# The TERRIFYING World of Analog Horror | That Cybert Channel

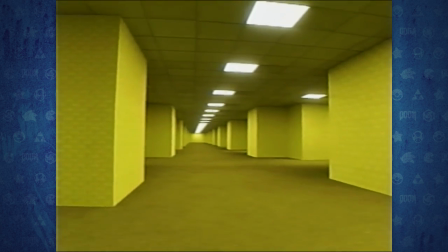996s
Now, some episodes exploring the Back Rooms can be a bit slow. A lot of the early videos feature a lot of walking around.
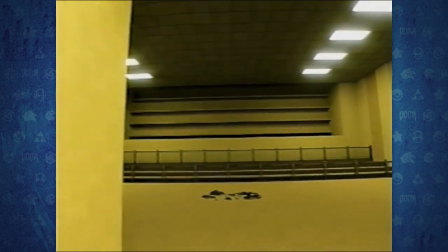1004s
However, it does play up the tension rather well.
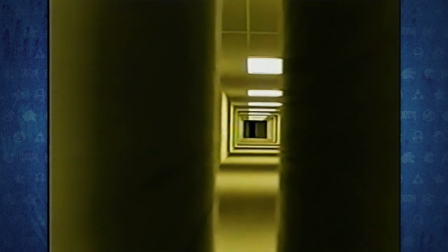1007s
There's something truly unsettling when you look down the hallways to the same thing for miles on miles on miles.
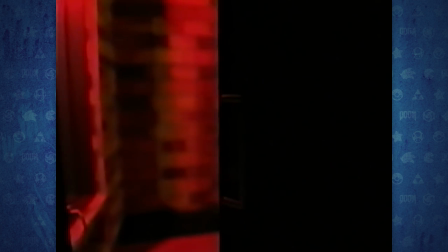1015s
Could you trim some things out? Yes, maybe you could, but you would be missing the feeling of seeing just how massive the Back Rooms are.
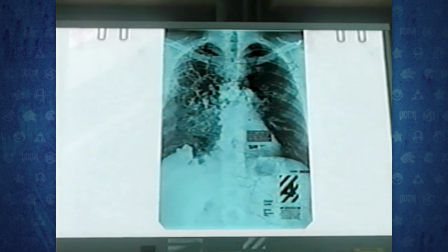1023s
The focus really does seem to be on the mystery of the sentient scribble, with episodes hinting at what exactly it is while others lay down the foundation.
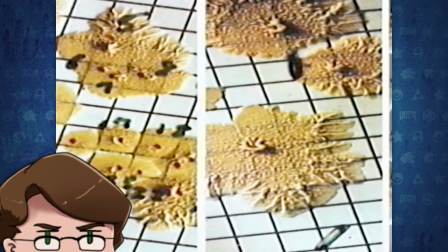1032s
Just a little construction joke for maybe the three construction workers watching. Anyway, laying down the foundation of what exactly is going on with the Back Rooms.
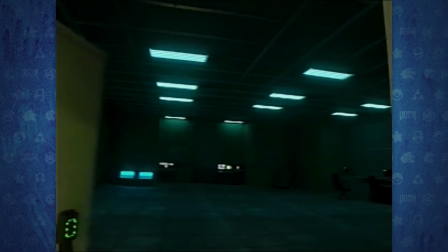1040s
There's a lot to digest with the series, and it'll be exciting to see future episodes.
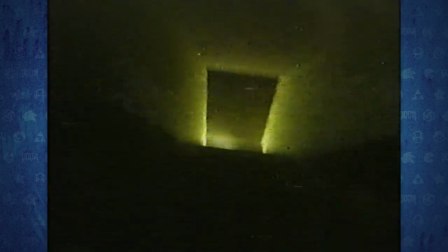1045s
But building a portal is one thing. What about creating an entire world?
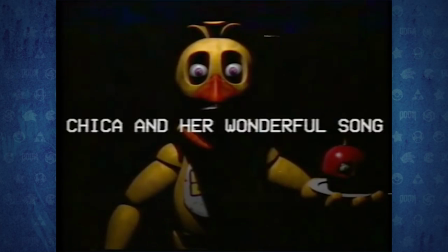1050s
Let's get back to those gaming-inspired analog horror series.
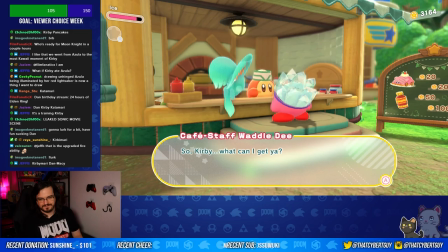1054s
And hey, Kirby just had an absolute banger of a release this year, so why not talk a little Kirby?
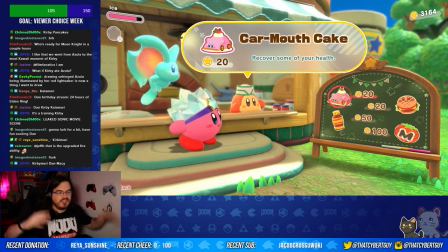1059s
Our mouth cake! Game of the year! Let's talk about TMK.
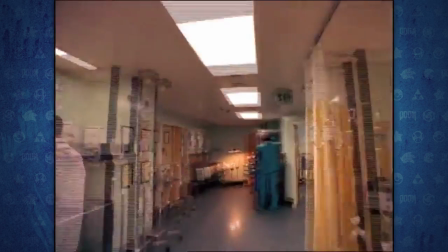1065s
An analog horror series inspired by this very real Kirby commercial.
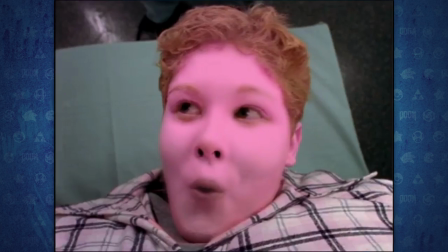1069s TMK. TMK. Too much Kirby. Think you can't get too much of a good thing?
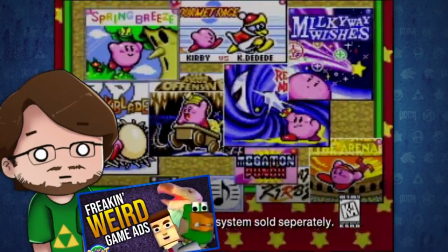1074s
How did I not find this ad in my weird gaming commercial video? TMK is a rather short series, so let's talk way too much about it.
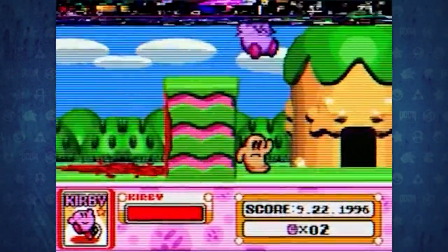1083s
Unlike our previous entries, let's start on the visuals here because they're the first thing you'll notice and definitely the highlight of it.
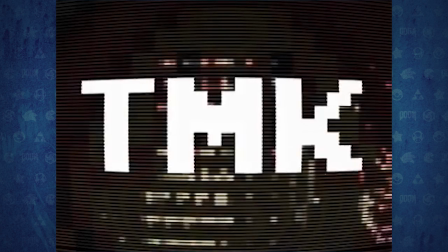1090s
I've seen some pretty good YouTube animation, and this is some of the smoothest pixel animation I've come across. While there are some shots that are taken straight from the game, most of this is animation with Kirby sprites,
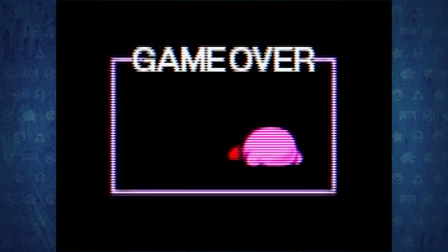1103s
and it is smooth.
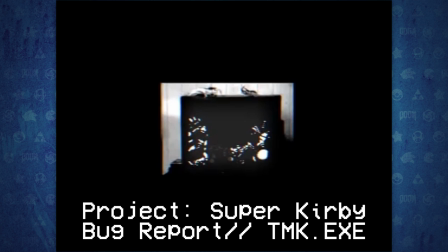1107s
Let's just take a moment to look at Project Super Kirby Bug Report, TMK.exe.
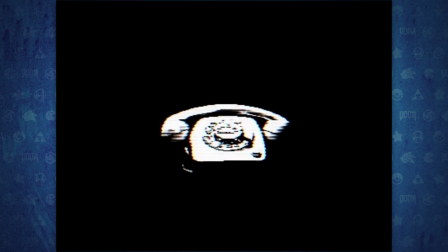1112s
In this, we see a phone call with what we've basically been seeing in the other previous videos, portrait boxes with text-to-speech and captions.
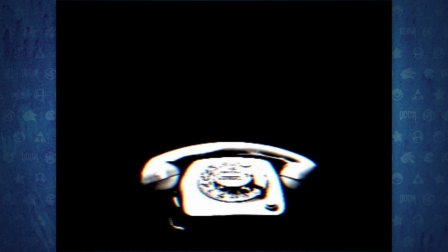1120s
But look at this hang-up animation. All right, now welcome to Dan Gushes About Good Asset Manipulation.
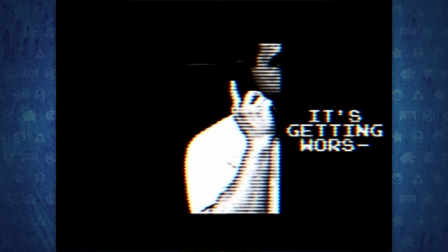1128s
The phone really does look like it's being hung up, but look at this frame by frame. We see the guy on the phone.
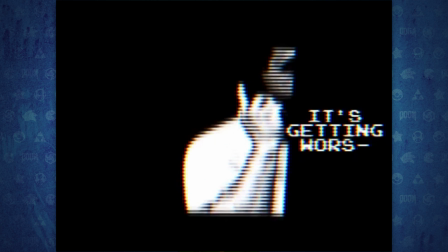1134s
Then, when the hangup begins, the asset is slowly skewed to mimic the motion of a phone receiver being put down.
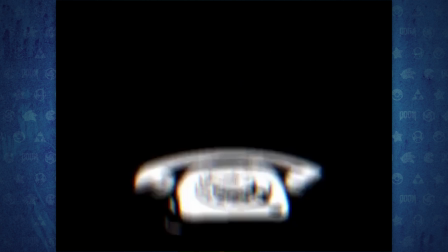1139s
Then hard cut to the phone compressed and snapping back into place.
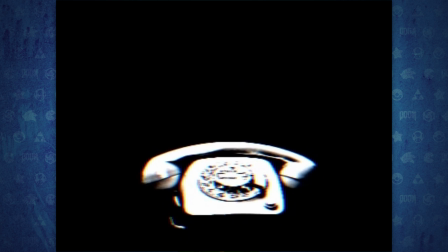1143s
Play it all together, and you see the motion of the phone being hung up without having to see the receiver being placed onto the phone.
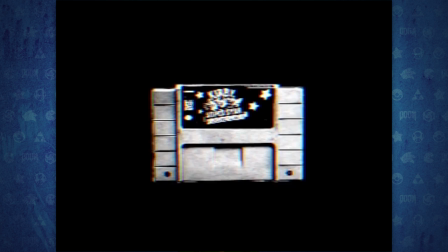1149s
It's creating smear frames from something that isn't even happening.
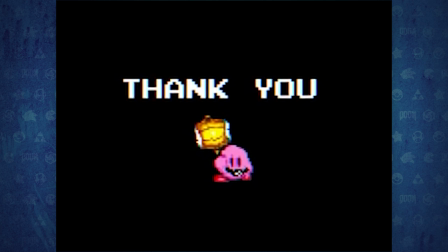1153s
Ah, right, In summary, there are so many solid animations in this series that are just so nice to look at.
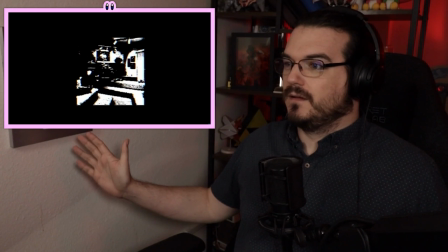1161s
That being said, TMK is absolutely chaotic on your first watch.
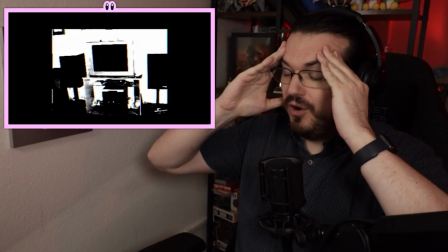1166s
Stop. Stop. Slow the heck down. I cannot keep up.
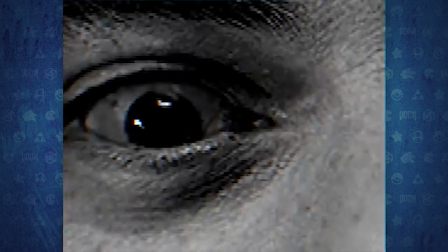1170s
There is so much happening on screen that you can't fully tell what's going on with a single watch through.
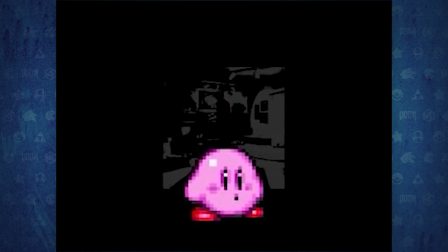1176s
This is an analog horror series that must be broken down shot by shot.
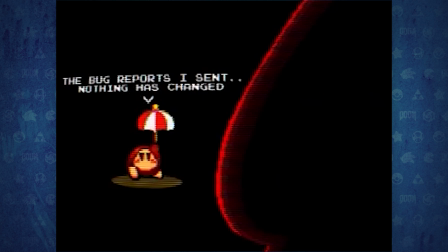1181s
So with that, let's talk about the story here. which honestly is one of the easiest stories to follow.
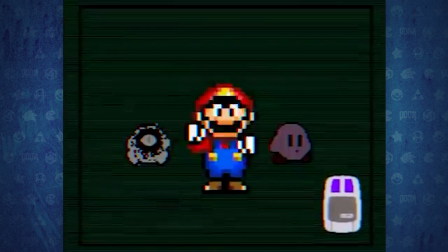1188s
I say this not as a fault, but as a breath of fresh air after trying to solve Local 58 and Mandela.
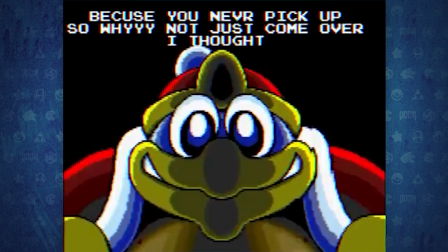1194s
The videos lay out really nicely that during the development of Kirby Superstar, the devs discovered a bug called TMK, Too Much Kirby.
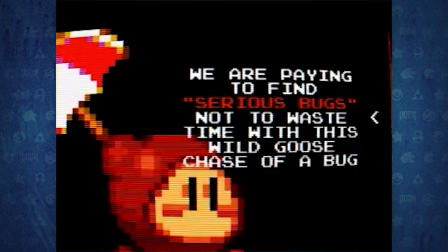1202s
Despite the awareness of the bug, the game is shipped out.
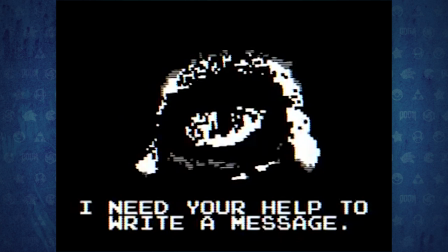1205s
Of course, surprise, surprise, the bug starts corrupting kids who want to game over themselves so they can join TMK's world.
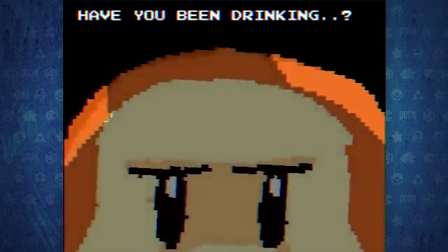1212s
Season 1 of TMK seems to be mostly focused on Donnie, one of the devs that found the bug early on and was trying to warn the higher-ups.
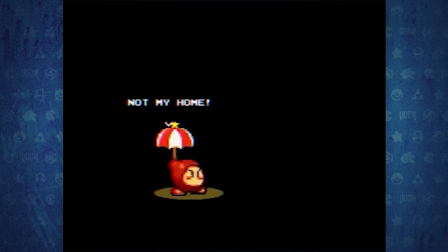1219s
And oh boy, does the futility of being an undervalued employee hit real hard here!
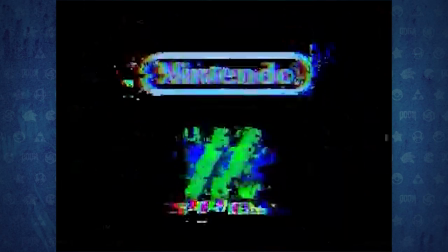1224s
The story is definitely more straightforward than the rest, which is saying something since each video clocks in about a minute or less.
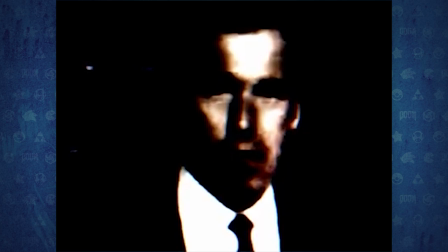1231s
But when your videos are this short, you have to be concise. And honestly, for the sake of this video, I'm glad it was short.
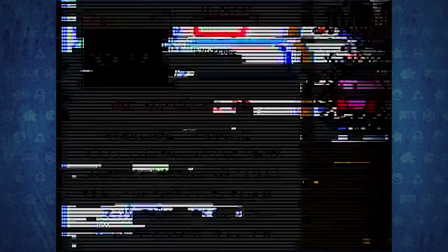1238s
Can you imagine trying to shove years of lore building into something this short?